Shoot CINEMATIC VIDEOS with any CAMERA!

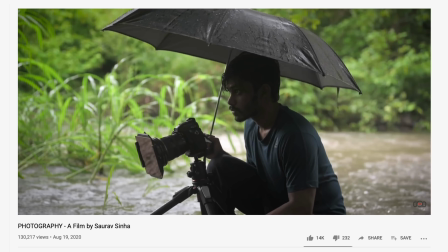0:00 Hey guys, I'm Saurav. Welcome to my channel. Last week, I uploaded a cinematic video on photography and you people showed an amazing response.
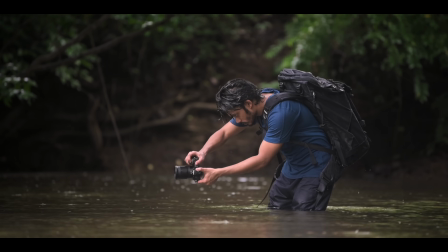0:07 Thank you for that. If you haven't watched that video, I would highly recommend you to watch it.
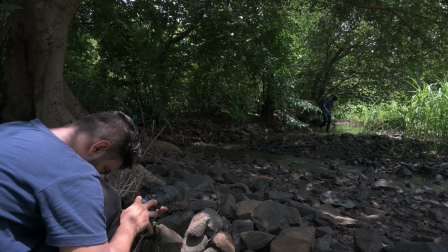0:12 Today in this video, I'm going to cover the complete process of shooting a cinematic video irrespective of the camera gear you use.
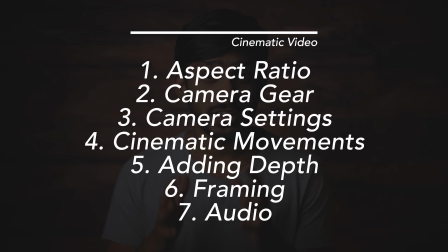0:19 These are the topics that I will be covering in this video. It's going to be a very fun video. You people are going to learn a lot of things. So without wasting any time, let's get started. Before we talk about shooting a cinematic video, let us quickly understand what exactly a cinematic video is.
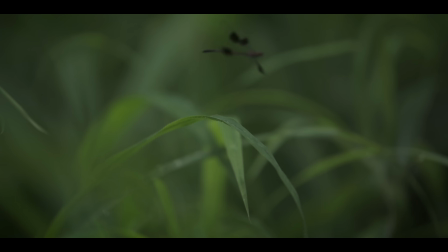0:35 A cinematic video is a video that helps to convey the story, the emotion,
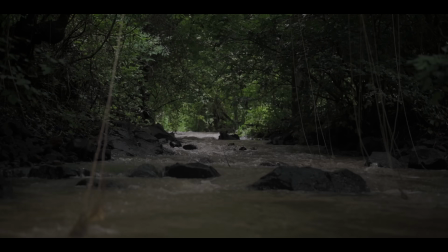0:40 the idea that you have in your mind to the audience with the help of pleasing visuals. Everything I will be covering today in this video will help you to do that. Before even starting to shoot the video, you should be very clear about the idea and the overall theme of the video.
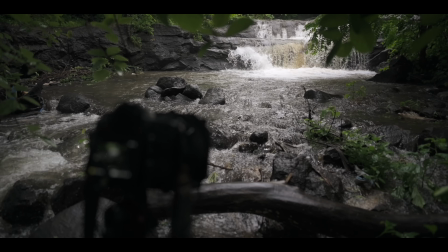0:55 For this one, the theme was photography and nature, and that's how we chose our locations.
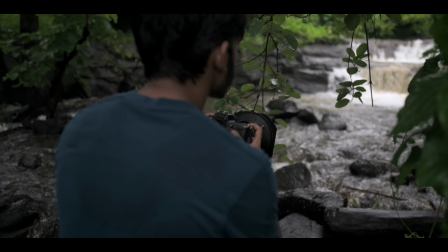1:01 The very first thing you will notice is the aspect ratio of the video is 2:1. This particular video is in 16:9.
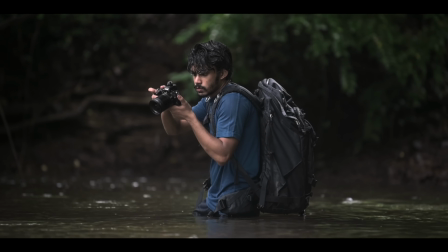1:08 Compared to 16:9, 2:1 is a widescreen aspect ratio, and the look of the 2:1 gives that cinematic look. Our cameras don't allow us to shoot in 2:1.
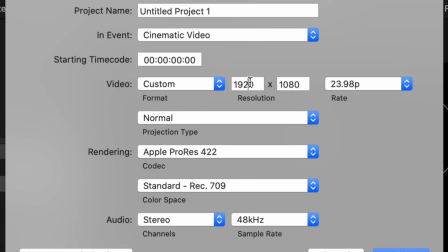1:19 So I shot all the videos in 16:9 and later imported them into a project of a 2:1 aspect ratio.
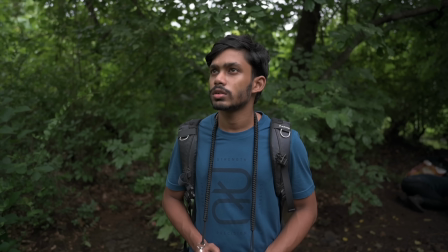1:26 One thing to remember while filming is to keep a bit of space in the upper and the bottom part of the frame,
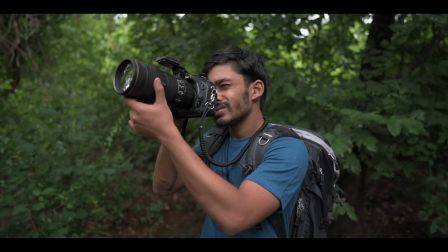1:31 because when you convert a 16:9 into a 2:1 video, those things are going to get cropped and you don't want any important subject to get cropped,
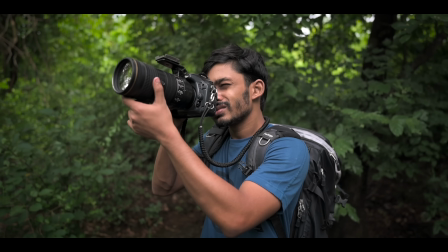1:39 right? Using a 2:1 ratio is not necessary, but as I said before, it helps to get that cinematic look. Talking about camera gear, we shot this video completely on the Nikon Z6.
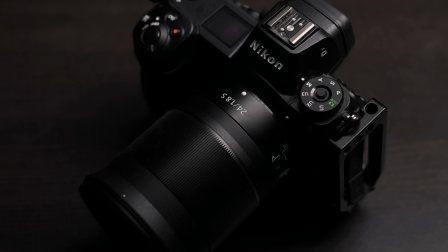1:51 The lenses that were used was the Nikon 24mm 1.8, the 70-200 2.8,
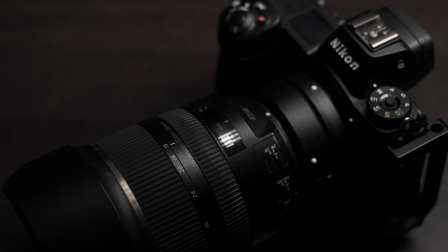1:57 and for some shots I also used the Tamron 15-30mm f2.8.
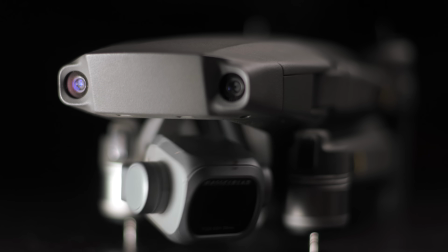2:02 There were only a couple of drone shots for which I used the DJI Mavic 2 Pro. There will be people commenting that, Saurav, you have all this amazing gear and that's why you could shoot amazing videos. That's not the case. The important thing to remember about camera gear is understanding your camera gear.
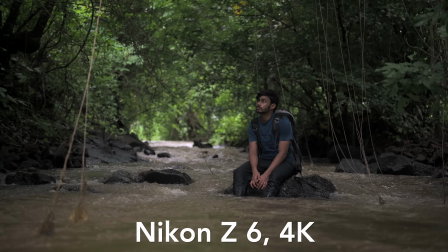2:18 The camera body is only responsible for the video quality, but the overall look, the overall feel will be decided by the lenses you use.
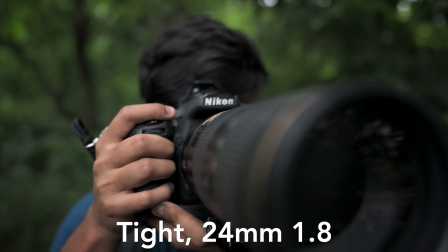2:27 You can shoot both a tight and a wide shot with a wide and a zoom lens, but the look will differ. What matters here is the understanding of the focal length. Now, I have a separate video on focal length.
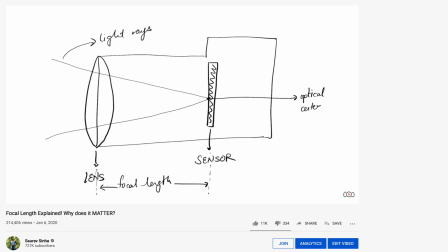2:39 If you want an in-depth understanding, watch that video. In short, a wide look is more immersive.
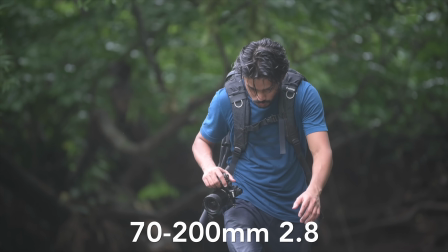2:44 With a tele lens, you get more compression. Now the question is, which look is better?
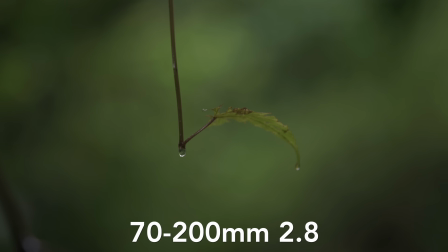2:48 The answer is, there is no answer for it. These are just different looks, and depending on what look you are going for, you have to choose your lenses.
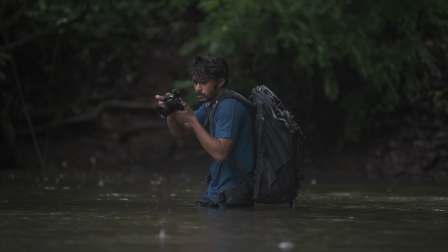2:56 The next point is camera settings. I always like my video to look neutral and later color grade them in post.
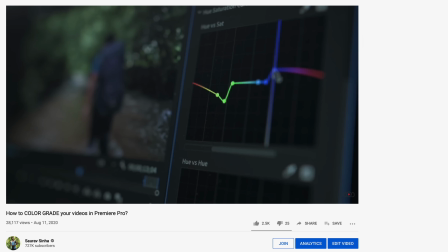3:02 I have a separate color grading video. If you want to learn how to color grade videos, you should watch that video.
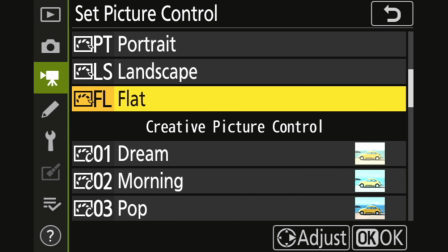3:08 My camera doesn't allow me to shoot log internally, so I shoot all the videos in flat picture profile.
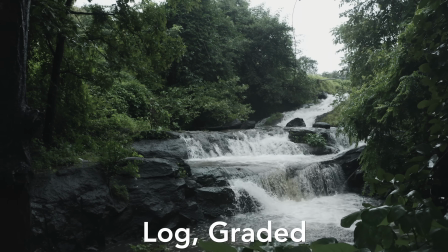3:14 If your camera allows you to shoot in log picture profile, I would recommend to use a log picture profile because you get more flexibility in color grading.
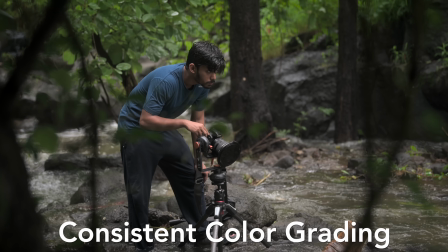3:21 One tip I want to give you for color grading is, while color grading, make sure the color grading is consistent throughout the videos.
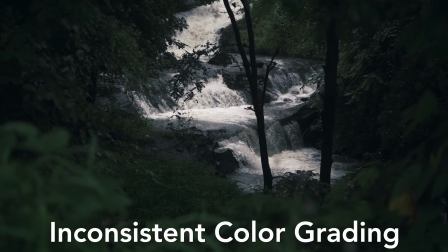3:28 If there are two clips with different color grading, then it won't look consistent and it will be distracting.
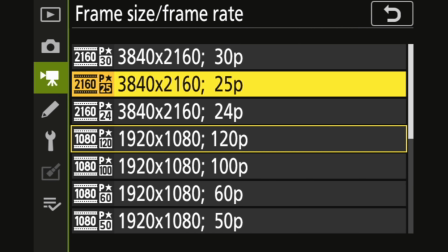3:33 The next setting is the FPS. We use two different options. One is 24 FPS and two is 120 FPS.
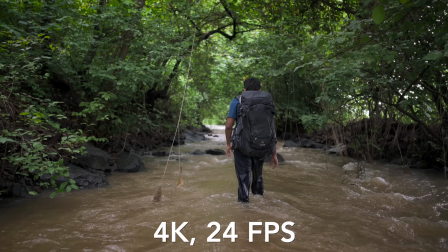3:42 24 FPS is a great option for cinematic looking videos. The look and feel of 24 FPS is appropriate for a cinematic look. 120 FPS on the other hand is a slow motion video.
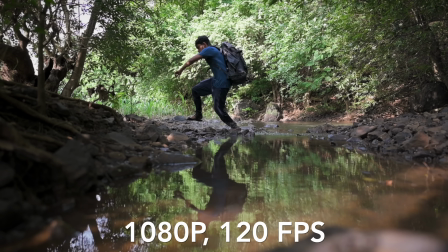3:54 We used 120 FPS in the action shots where we were sure that we were going to slow it down later in post-processing. Now, if your camera doesn't allow you to shoot in 120 FPS, that's completely fine. Shoot in the highest FPS possible and then you can later slow it down a bit in post.
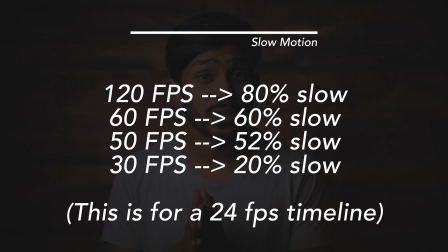4:11 Higher the FPS, more is the flexibility you get to slow it down.
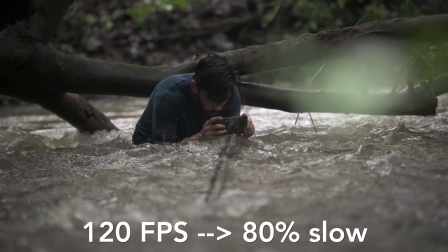4:15 I did not slow all the footages completely, but having the flexibility with the 120 FPS is a good option. One thing to keep in mind, I always say this, don't shoot all the videos in slow motion. Unless and until it is necessary to slow down an action, don't shoot in slow motion because your videos will look boring.
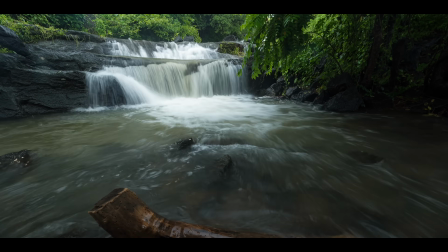4:33 If you focus on this video contains everything.
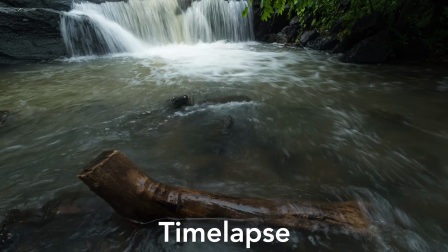4:36 You have normal paced videos, you have slow motion videos, you also have some time lapses, which is actually the exact opposite of slow motion.
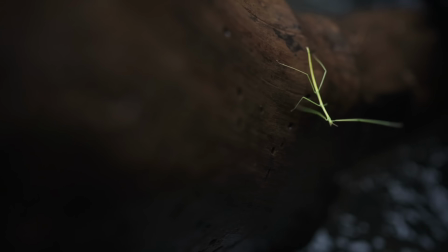4:44 When you combine all these different looking footages, the video looks much more dynamic and interesting. Speaking of making the videos look more dynamic and interesting, the next point is camera movements. But before we talk about camera movements, it's time to thank the sponsors of the video, and that is Skillshare. There's a bonus surprise for some of you people, just wait for a minute. Now, the reason I love to collaborate with Skillshare is I personally use Skillshare.
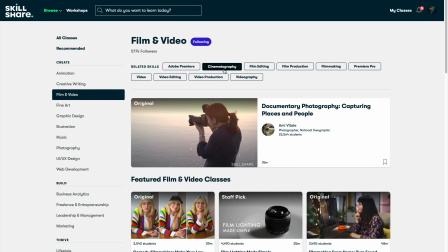5:10 Skillshare is an online learning community with a lot of courses.
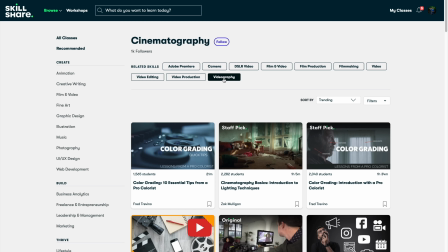5:14 I am a self-taught photographer and a videographer, and Skillshare have been very useful because of their amazing courses.
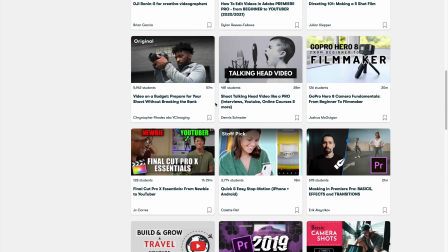5:21 Talking about videography, I was a complete beginner.
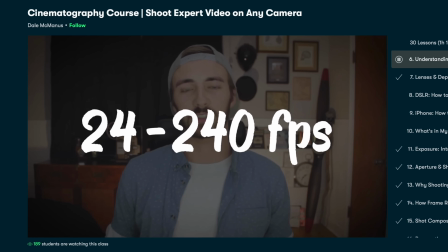5:24 I took this course by Dale McManus, which covers a lot of things about videography and filmmaking in depth. It was very helpful for me, and I'm sure it will be helpful for you people too,
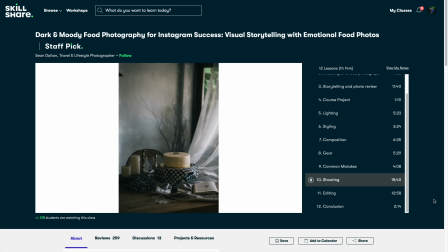5:35 because you can not only learn about photography and videography, they have a lot of courses about designing,
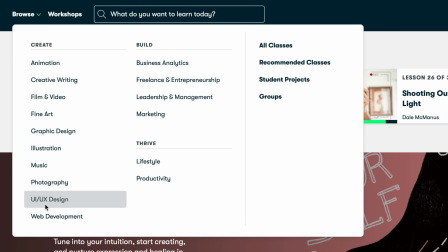5:41 animation, music, a lot of stuff. I would definitely recommend you to check their website. The surprise for you people is for the first 1,000 people that click in the link in the description below get 2 months of free Skillshare subscription. If you take a yearly subscription, monthly you're paying less than $10, that is less than 800 Indian rupees.
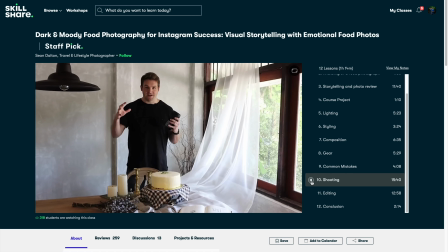6:01 And I have personally joined some courses. I can tell you it's totally worth it.
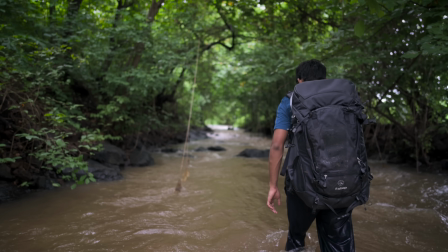6:06 So continuing with camera movements, there were some stable shots where the camera was attached to the tripod,
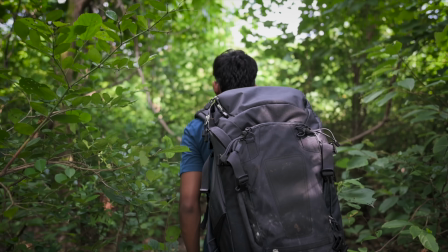6:11 but to make the shots more interesting, we also incorporated some camera movements.
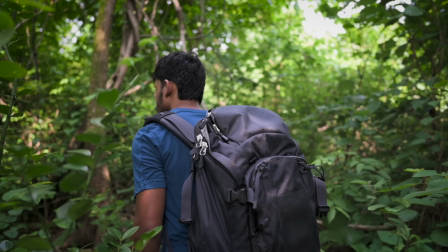6:16 Now, behind every movement, there should be a proper intention. I will explain what I mean.
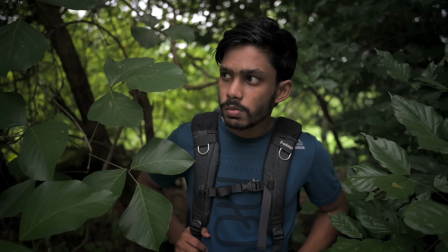6:22 For some shots, we did use a gimbal, and a gimbal is a great tool to get those smooth moving shots, but sometimes using a gimbal can be difficult, so we preferred shooting handheld.
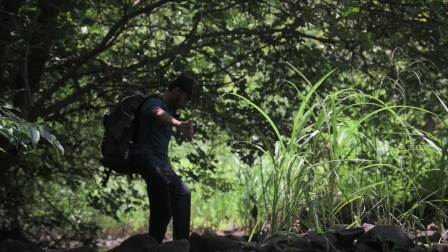6:32 Shooting handheld is actually easier when you want those different angles and you want to shoot low to the ground. And the raw feel of the handheld video actually sometimes looks better. As I said before, behind every camera movement, there should be a proper intention.
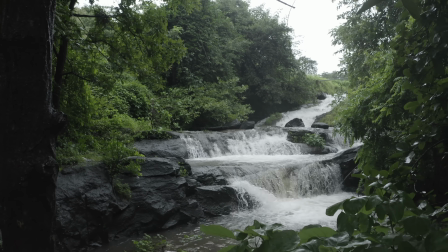6:46 In this particular shot, I'm using a movement known as dolly out, where the camera is moving away.
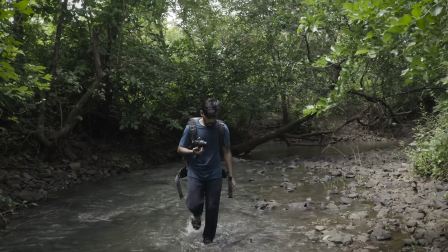6:52 And as the camera is moving away, you're seeing more of the location. Now the reason the movement looks so smooth is we actually shot it with a drone.
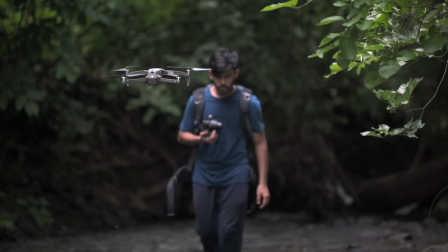7:00 Drone can be a great option for shooting such smooth slider-like shots.
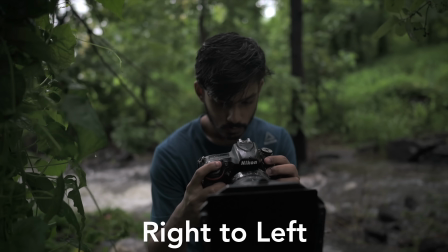7:05 Now while filming, we knew what shots we were going to place one after the other in editing, and that's why we made sure the movement is consistent.
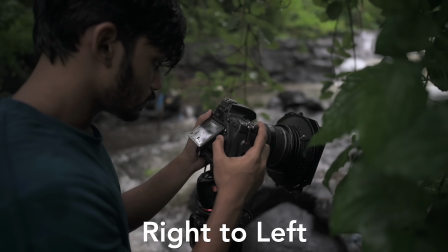7:13 If the movement is not consistent, the video will again look distracting. And as I said, if you're more clear about what you want to shoot, it will not only help you in shooting but also the editing process.
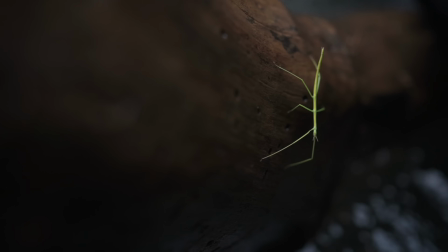7:24 One more thing I like to use to make the videos look much more cinematic is adding depth. Now there are a lot of ways to add depth. The first one is to use a wider aperture.
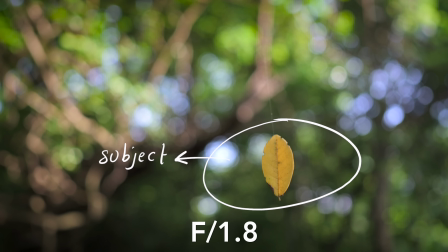7:34 A wider aperture will make sure that your subject is separated from the background, and it will add depth to your videos. Another way to add depth in your videos is to add a foreground element.
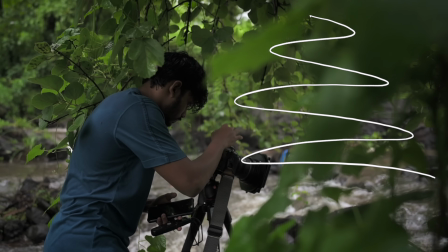7:45 Just by simply adding a foreground element, you can convert a boring shot into an interesting shot.
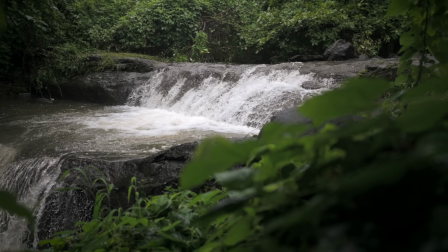7:51 As you can see in this example, as I moved from left to right, I pulled focus from the leaves that were in the foreground to the waterfall that was in the background. Just with the simple addition of the foreground and the focus pulling, the shot looks much more interesting. The next point is framing and composition.